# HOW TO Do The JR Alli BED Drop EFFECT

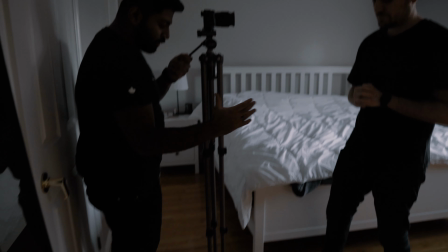340s
So, yeah, yes. put the legs together, guys, so that when you do tilt it, you can just fall and it's not, you know.
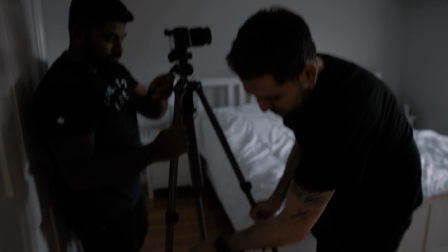346s
Yeah, so don't extend the tripod legs out into the triangle shape Yeah. because that's just going to keep the tripod steady.
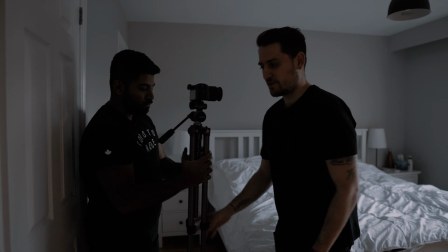352s
So you want to be able to, you know, almost make it like a monopod where it's just like the one singular point and you can just tip it over like that.
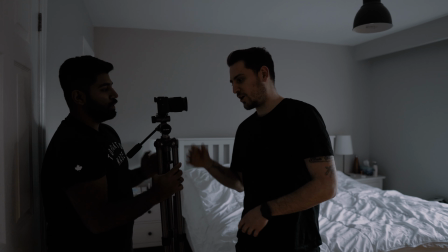359s
And make sure you do not let go of the camera. So always hang on to it. So hang on to the handle, hang on to the frame, whatever you want.
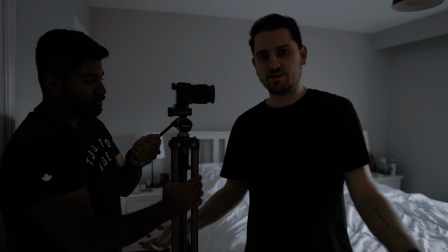366s
But as you're bringing it down, obviously don't let go of it because your camera will fall to the floor and probably break.
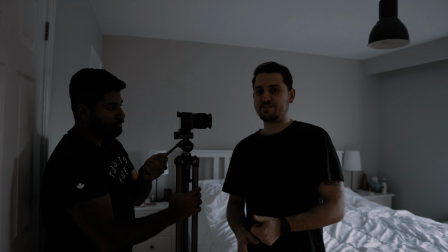371s
Yeah. So all joking aside, be safe, don't actually fall to the floor, and do not let your camera drop.
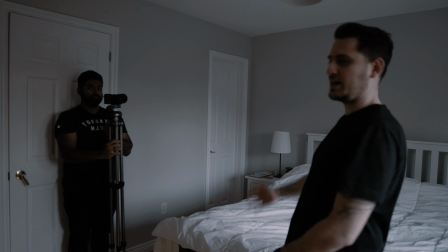378s
Yeah. So we're going to show you this twice. One from this side to the front just so you can see how it happens, and then we're going to show you one from the other angle so you can see from that side of it.
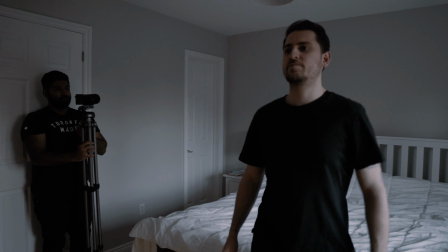385s
All right? Okay, you ready? Ready? 3, 2, 1. Right. Okay, one more time.
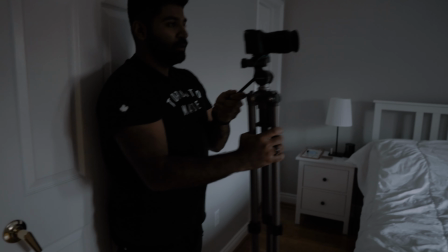394s
So we're gonna do it from this side so you guys can see what I'm doing. Okay, 3, 2, 1.
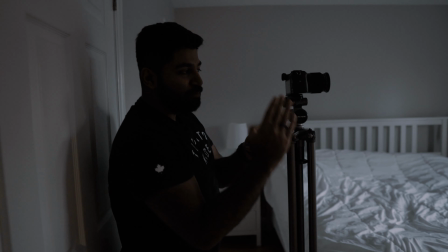402s
And notice every time I'm doing it, I'm making the camera fall with the speed that he's falling at.
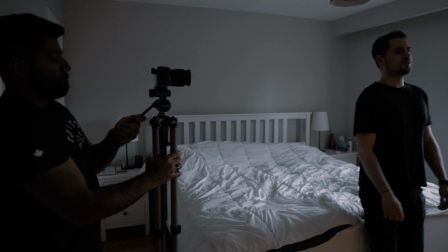407s
That's how you can really sell this effect. Yeah, so if you notice when I'm first falling, the first little bit is a little bit slower.
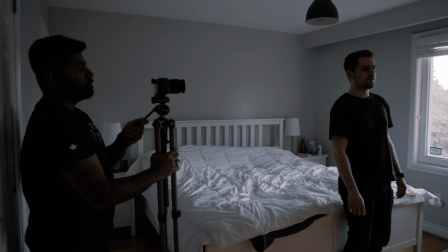413s
Yeah. And then once I fully let go, then I fall at normal speed, right? So if you just watch quickly, right?
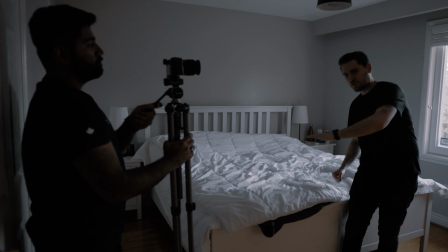420s
So the first bit of tipping was going a little bit slower until I just went right down. So you have to pretty much get that same action with the tripod.
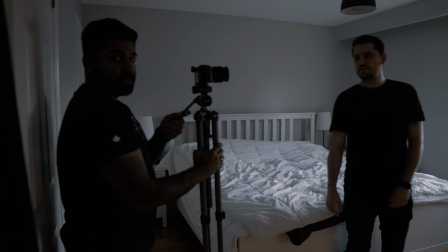428s
That's pretty much it. Okay, so for the second part of JR's video, he was pretty much getting up from the sand in the desert in Egypt, I believe it was, right? So they pretty much did the exact same thing. JR probably just fell into the sand, so he just probably went backwards right into the sand, and I'm pretty sure his camera guy also fell there because of the fact that the sand is soft. So the important thing is they shot it that way, but then they reversed the footage. So when you look at it, it looks as if JR is getting up from the ground and walking forwards. Yeah, so for our video, we just wanted to kind of put our own spin on it, right? Yeah. So we didn't want to do the exact same thing, but I think the concept is still pretty much It's pretty much the same thing, yeah. So we're going to do pretty much the bed drop again. So we have an air mattress, but you could use anything that's soft enough. So you get a bunch of blankets, some pillows, lay it down on the floor. Just make sure it's padded enough for when you do throw your body onto it. So now we're going to pretty much do the exact same setup. Yeah. So I'm going to once again stand in front of the bed,
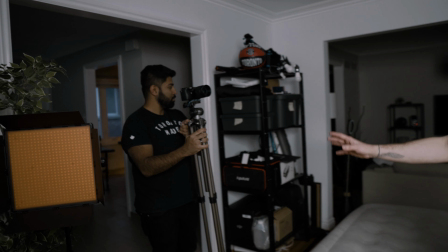486s
and Reggie's going to stand over there with the camera, setting it up in pretty much the exact same layout and setup, right?
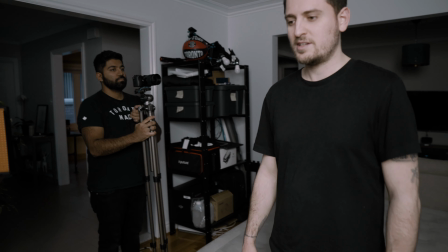492s
Yeah. So to kind of sell the effect, I'm going to take a step or two forward from the bed,
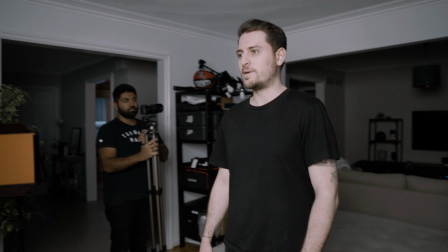499s
and then I'm going to do this whole 1-2 backward step before I go for my tip back.
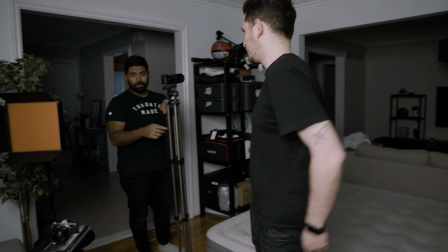504s
Right? The important thing is when you're walking backwards, make sure you're stepping on your toes first.
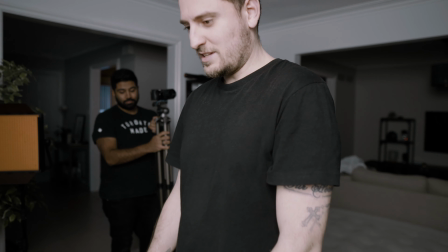509s
Yeah. So when I look down at my feet, a lot of the people, you don't realize how you actually walk,
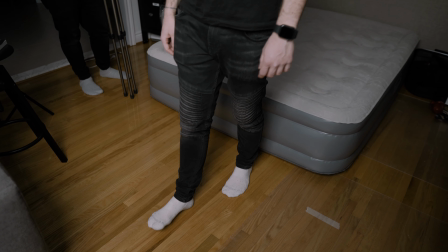516s
but if you're taking a step forward, it's kind of like heel, toe, heel, toe.
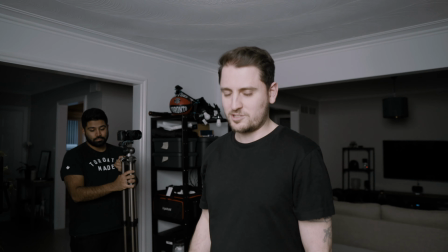520s
So if your feet are going to be in the shot, you want to make sure you're getting that same type of movement when you're walking backwards.
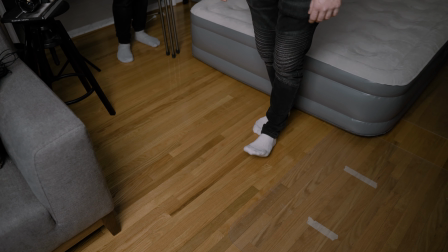527s
So you have to make sure you're lifting your toes up when you're doing your backwards movement. But for ours, we're actually not going to show my feet or my legs because the bed is in it again. So for this take, we want to make sure we minimize showing the actual bed itself. So we're going to probably shoot this a little bit higher up.
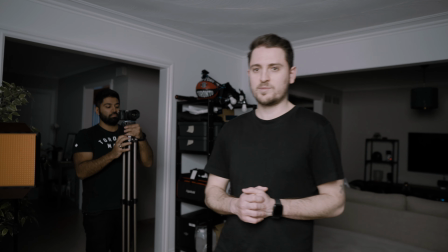545s
Yeah. Angled a little higher up so we don't see the bed as much. So we don't have to worry about the way I walk.
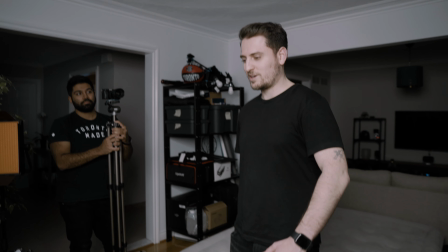549s
We just don't want to do a robotic backwards walk, right? And try to make it as natural as possible, right?
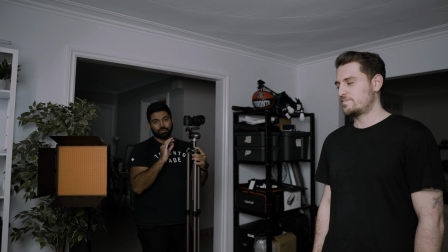556s
The thing is, JR is a master at doing this. He's really good at this. Yeah. Yeah. He's perfected it. So we'll try our best. Yeah. All right.
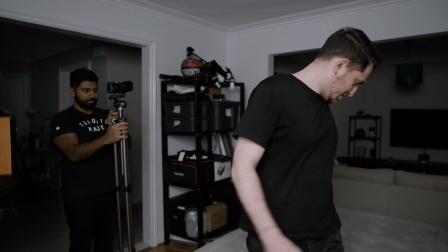564s
So we'll demonstrate this one more time for you guys because we love falling and hurting ourselves.
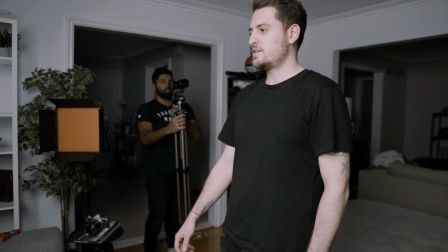570s
Yeah. All right. You ready with that camera? Yep. Okay.
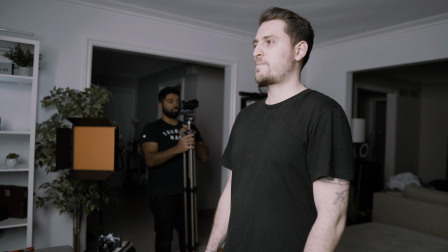575s
3, 2, 1.
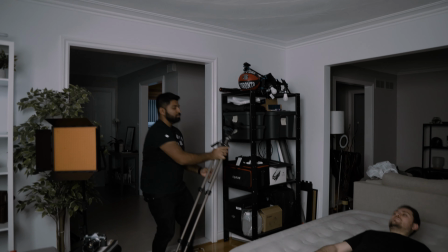581s
Okay. One more time.
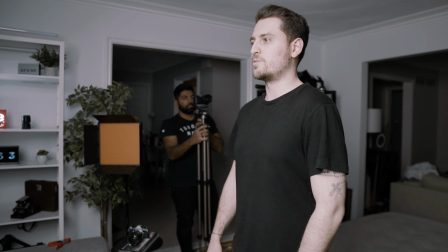587s
Remember, just to keep it relaxed.